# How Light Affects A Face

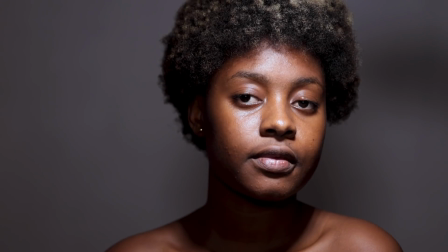494s
And you notice that there's less light hitting the backdrop. Again, if I raise the light up, we're going to get it even softer.
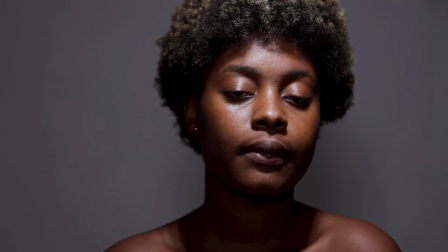502s
And then you can decide to bring in a reflector to fill in your light or things of that sort, like however you want it, if you don't want it as dramatic as this.
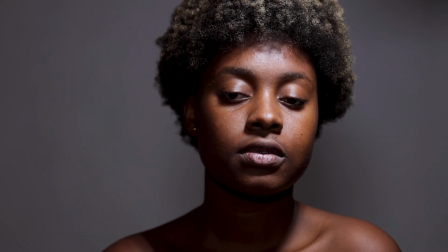510s
But again, when I am shooting beauty,
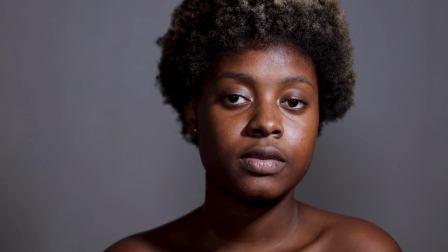512s
I always want to bring my light a little bit from an angle and then find the correct spot, looking at the shadows, where it's falling.
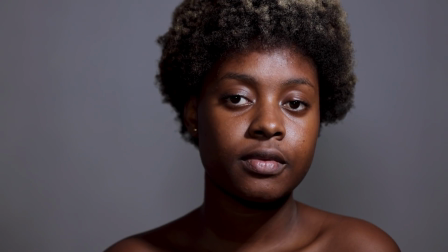521s
If it's falling under the nose, if it's falling under the chin, if it's exactly where I want it to be.
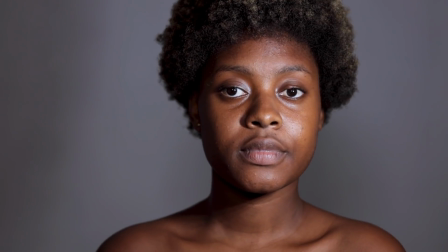526s
I also don't want it to be too low because it's going to be direct, which is unflattering.
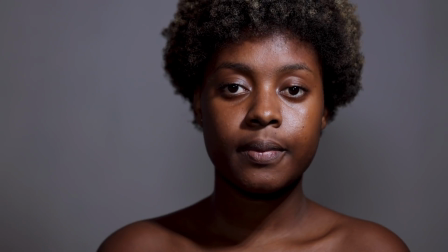531s
I always want it to be a little high up with the shadows cast down,
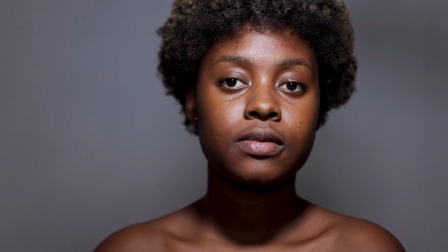536s
and I'll just find a position as to whether I want it to be right in the middle or a little bit off to the side,
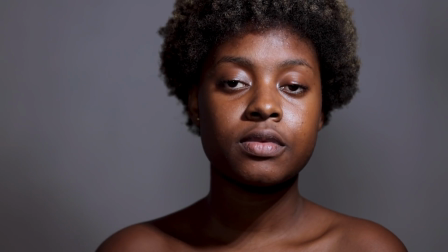543s
and then I can add a rim light if I need to. We hope you liked the video.
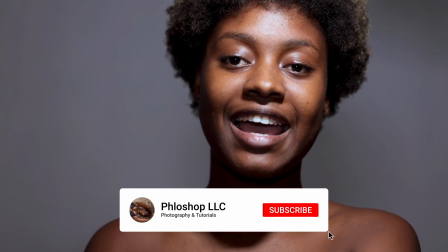548s
Once again, comment, like, and subscribe. Bye-bye.
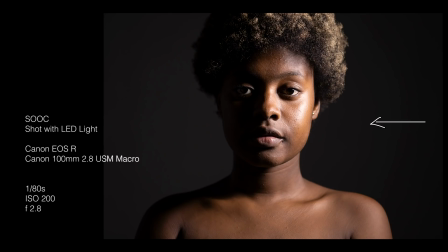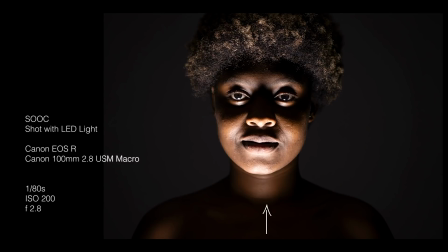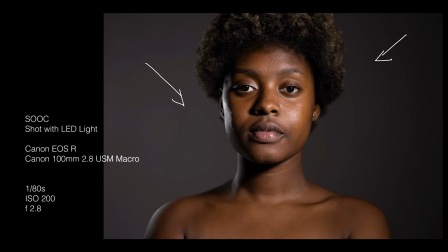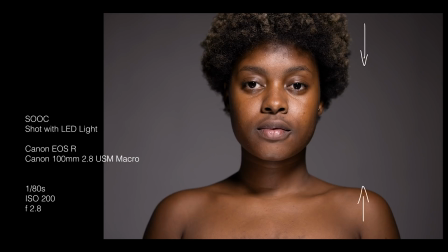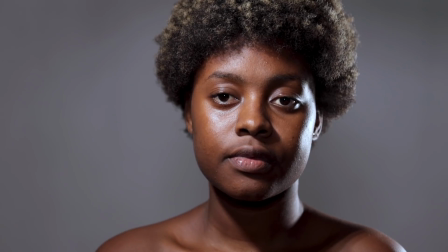583s
Out of the subject.
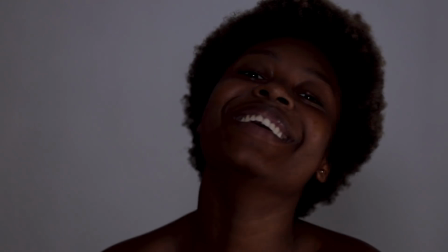589s
Don't laugh. The subject. Don't laugh.
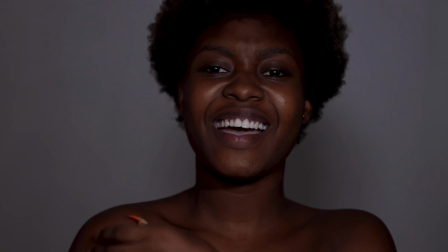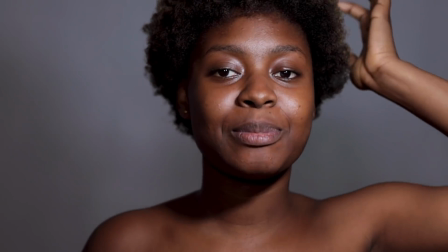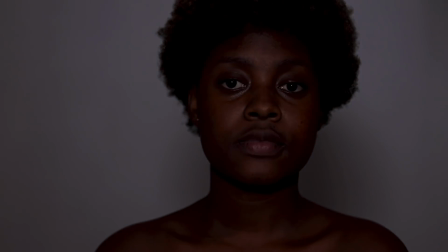604s
So yeah, that's just about it for today's video. If you enjoyed it, subscribe.
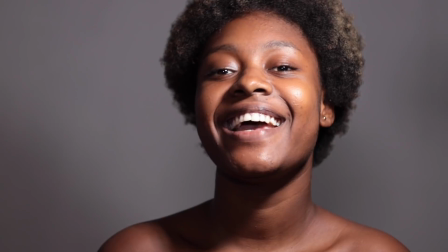610s
Yeah, subscribe.